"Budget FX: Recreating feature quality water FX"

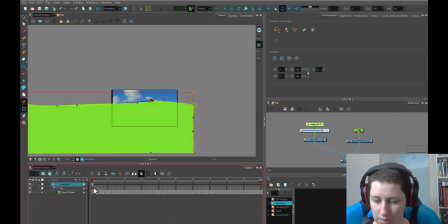[4:11]
Close it, dink. And then what we're gonna do is just go along and just roll our water a little bit so that it's not perfectly still. And here we've got a huge dip. Might need a few extra. And if you were doing this in a studio, you would of course be using your storyboard to get these frames.
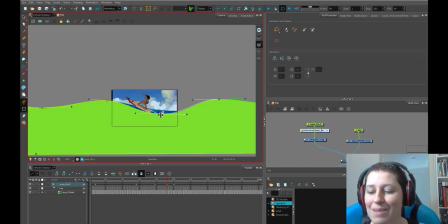[4:29]
You never want to steal Disney's animation for your TV project. This is just a demo. Instead of a storyboard, I'm just going to steal the actual wave shapes of this. But when you're doing your own project, hopefully your storyboarder has a real nice thing for you to start with.
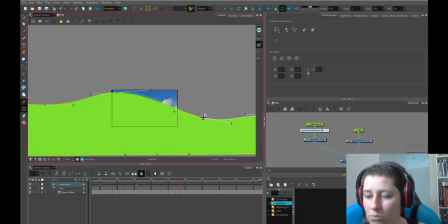[4:45]
But if not, then I recommend just doing some rough animation, just doodling some roughs of what you want your waves like, where you need your high points, when you need your low points. And then you could do this so that it'll smooth out all those highs and lows and swells without you having to spend a million hours drawing hundreds of frames,
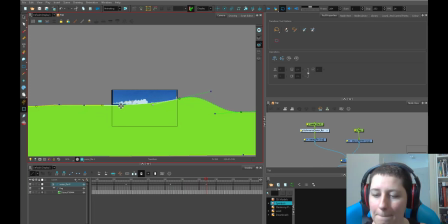[5:04]
because that's what they had to do back in the olden days.
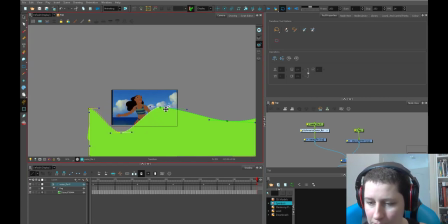[5:08]
And then the final scene, it's come down below the frame, right?
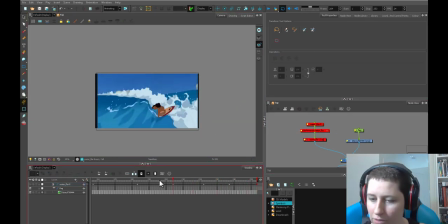[5:15]
So that's something I want you to watch. See, so you've got, here's your flat shape. And here we start to see another flat shape here folding over the top of it. So this is a secondary shape. And you're hiding the seam of those two simpler shapes with the foam.
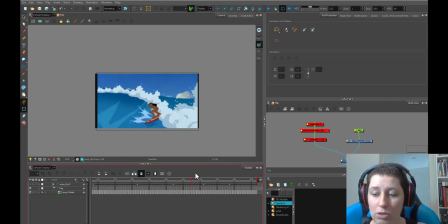[5:35]
That's hiding the transition there. It's a very clever use of simplifying the shapes by hiding it behind the complexity. This is just a blue gradient back there, just a moving blue gradient, and hidden by the foam.
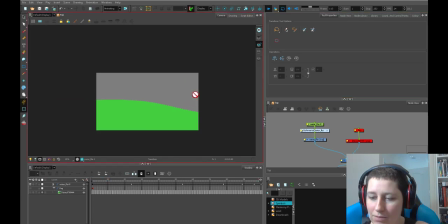[5:50]
Hide this and see how our waves are going. The swell's coming down, slowing down here, or maybe it's just my computer slowing down. So I'd want to watch this enough times to pick out those places where we're losing our momentum or our swells. There we go, this is more in real time.
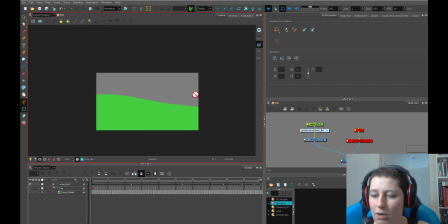[6:08]
All right, so there's an awkward downward drop, slow, and this last part we got some awkward drops. And that's just a matter, like, we just arbitrarily threw down some keyframes.
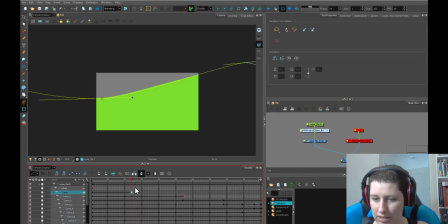[6:17]
You can see down here some curves are just they're ending their lifespan as we go along.
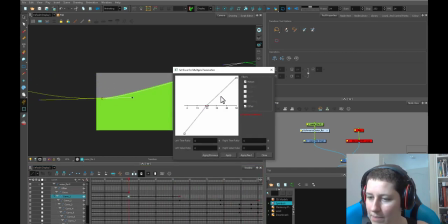[6:24]
So what we can do is just open these curves up and make it so that they're not as
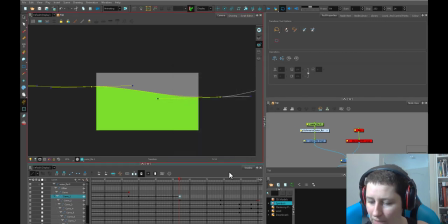[6:32]
abruptly changing shape. We want to make sure that all our curves are very fluid.
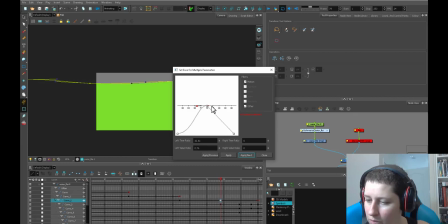[6:37]
Here, we're just going to bring in some fluid movement, ease out all the curves, and that'll be our first step into making this look a little, see, like, this is a crazy big jump. So I'm going to bring this curve back,
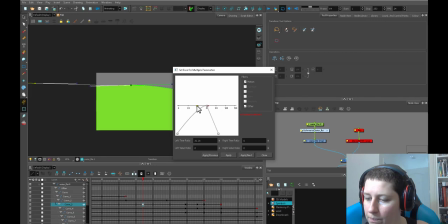[6:53]
boop, and give it a little bit more room to deal with that movement. Here, we can take that one out because it's just heading straight in the same direction, so we'll take this curve out.
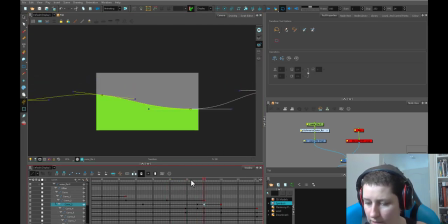[7:06]
Yeah, so it's coming down. Yeah, taking that out is not going to affect it. Here, it's not changing direction, so we can take that one out. And I'm going to raise this up to get a little bit more movement. So here we have a big drop in everything. So this guy here, move the drop back.
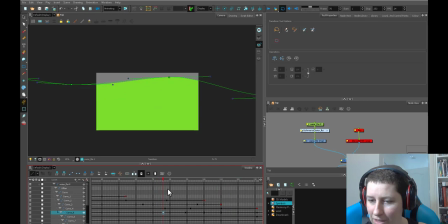[7:24]
And we're just going to take a few minutes so that we get less of these huge abrupt changes where we don't want them.
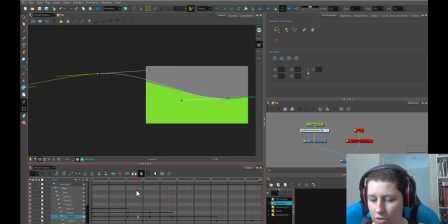[7:32]
We want to make sure that we're controlling this. So this is something you'll get more accustomed to, just playing around with these curves through practice. Like here, we've got it, it's staying very high, up, up, up, up, and then a very abrupt down. So if we pull that back, it'll slow down the sinking of it,
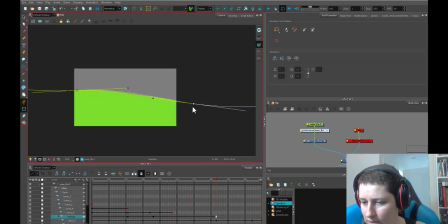[7:50]
but we could also change the shape of it like this, so that we're getting just more of a flow.
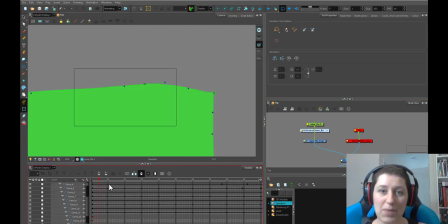[7:57]
So that's enough of that. We could spend, I mean, this is something that's worth spending extra time on to make sure it's working well.
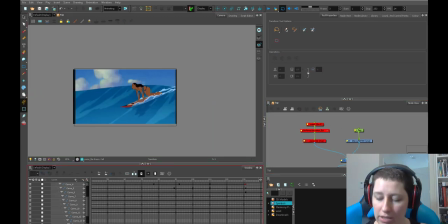[8:04]
And then the next thing we have to do is start taking this big obnoxious
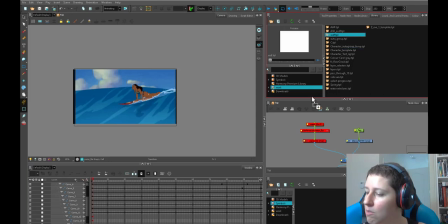[8:08]
block and turning it into something a little bit more water-like and with a little bit more shape. So there's two ways that they're doing that in here. One of them is this gradient.
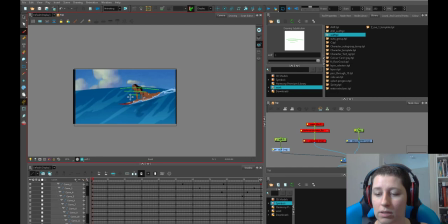[8:18]
So up here, it starts with a dark, and then it comes down to a light down here. So you can see the darker blue to the lighter blue. So that's going to start to give it a little bit of roundness on the cheek. And then the next thing is these beautiful waves that they have rolling up over the thing.
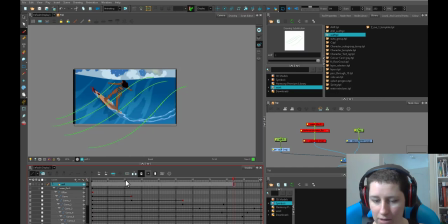[8:36]
So just keep an eye on those, all right? And see, we're starting to get, this is really describing the form of that shape, all right? So we want to do this on the cheap. First of all, we can just put in a simple gradient.
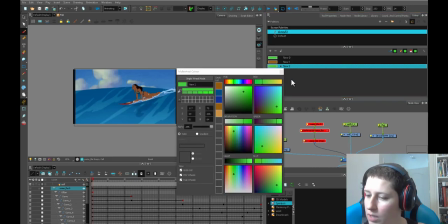[8:52]
So let's use our, we'll just steal the colors that they have.
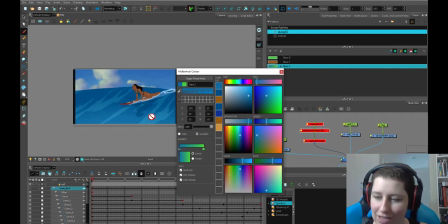[8:57]
I think they're great. So we're going to steal from the light to the dark. Oops, light to the dark.
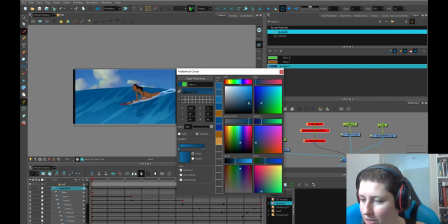[9:03]
And let's just bring the saturation stuff up because color picker is not perfect.
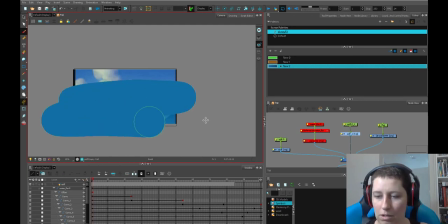[9:06]
And on this layer, we're just going to slap in a super cheap gradient. So we want to have the light part at the bottom, dark part at the top, and now we're just going to use this here as a cutter.
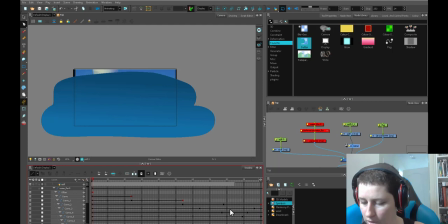[9:22]
So we only want to see our gradient, which we of course need to bring all the way across.
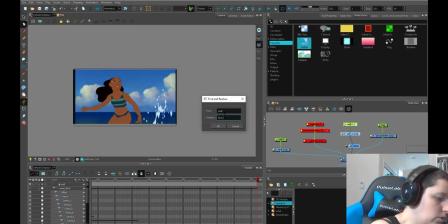[9:27]
We're going to name it blue gradient, and this guy is going to be the boss.
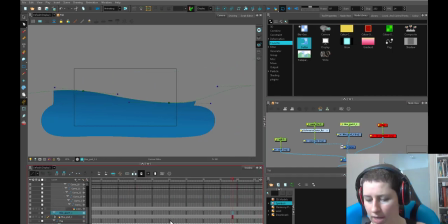[9:34]
And there we go. So the next option you have, and every choice you have is based on time,
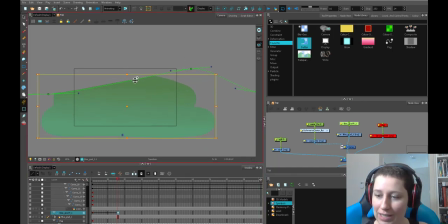[9:45]
You could make sure that your gradient animates so that the, well,
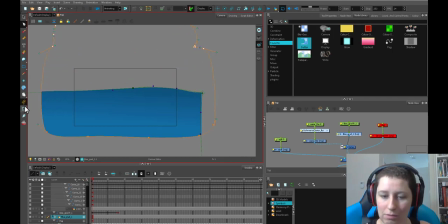[9:51]
let's make sure we have a little bit of free upper range here because we don't want to just have an empty spot.
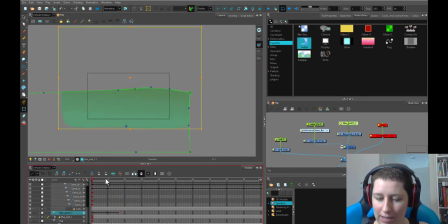[9:57]
But we can animate along our gradient so that the top of the gradient, like when the water is lower, your gradient is a little bit compressed. And then when it's higher, your gradient is a little bit less compressed. So it looks like the water is rolling away from us a little bit.
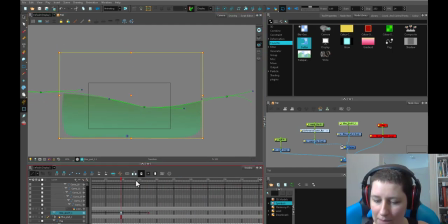[10:14]
But again, this is something that you could spend as much or as little time on as you want based on the quality that you need.
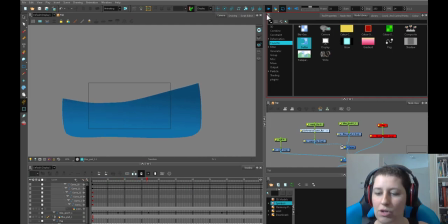[10:22]
If you're doing it super cheap like that, you just want to make sure there's no big jumps as it moves along. None of the blue is not distracting you in any way. You just want it to feel like it's got a little bit of volume to it. And I think this is working well. There's no big jumping.
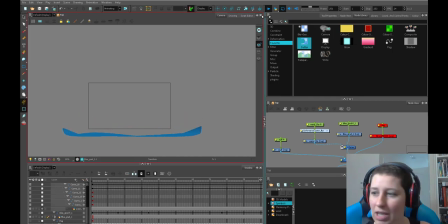[10:40]
You almost can't even tell that the gradient's doing anything.
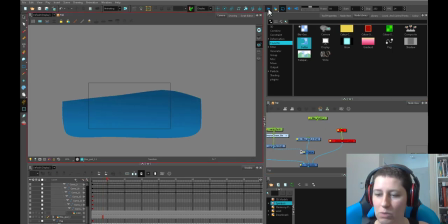[10:43]
But if we took that off and we just moved along, then this part would get very dark when it went up higher. It's something that isn't going to be super noticeable, but will add a little bit of polish that you need to fake because we got no time.
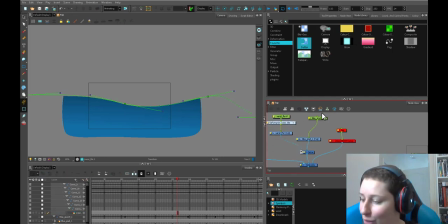[11:02]
All right, the next thing we're going to do, next step, we want to get some of these beautiful lines going across like this.
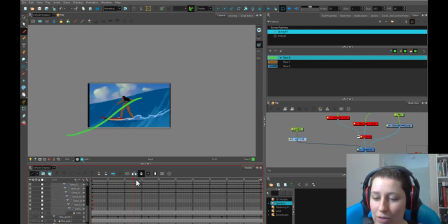[11:11]
If we were doing a beautiful feature, we could move along and say, oh, and now the water is sort of this way. And then over here, you can see there's a roundness that's up here like this.
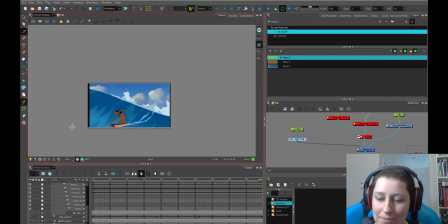[11:26]
You're getting some more S curves. And then as we move along, maybe you want to go a little bit like this. Like you can just have a little bit of luxury there. Oh, look, that's nice. Here we've got a nice shape of the water like that.
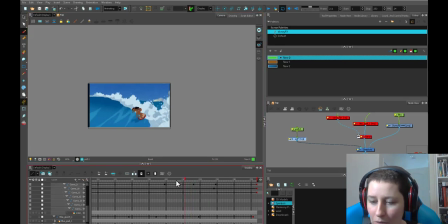[11:41]
Very pretty. And then as we come over here, this is like, you gotta look at this stuff. Look real close. The water starts turning. Did you see that? So here we've got the water going like this. And now the water's starting because these people are brilliant.
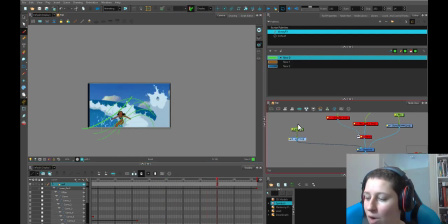[12:00]
They're actually getting the movement of that water in all along your scene. How many?
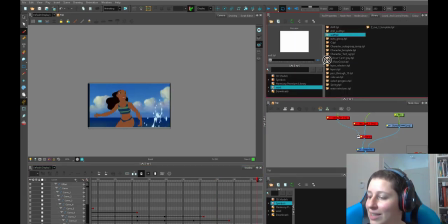[12:05]
This is 253 frames long. Ideally, in a magical blend of prosperity and love of animators,
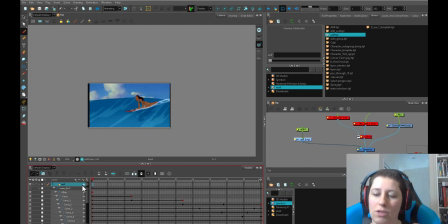[12:14]
we would get to go and go through all those frames and do absolutely beautiful things. But because we are cheap, we're going to make something real cheap.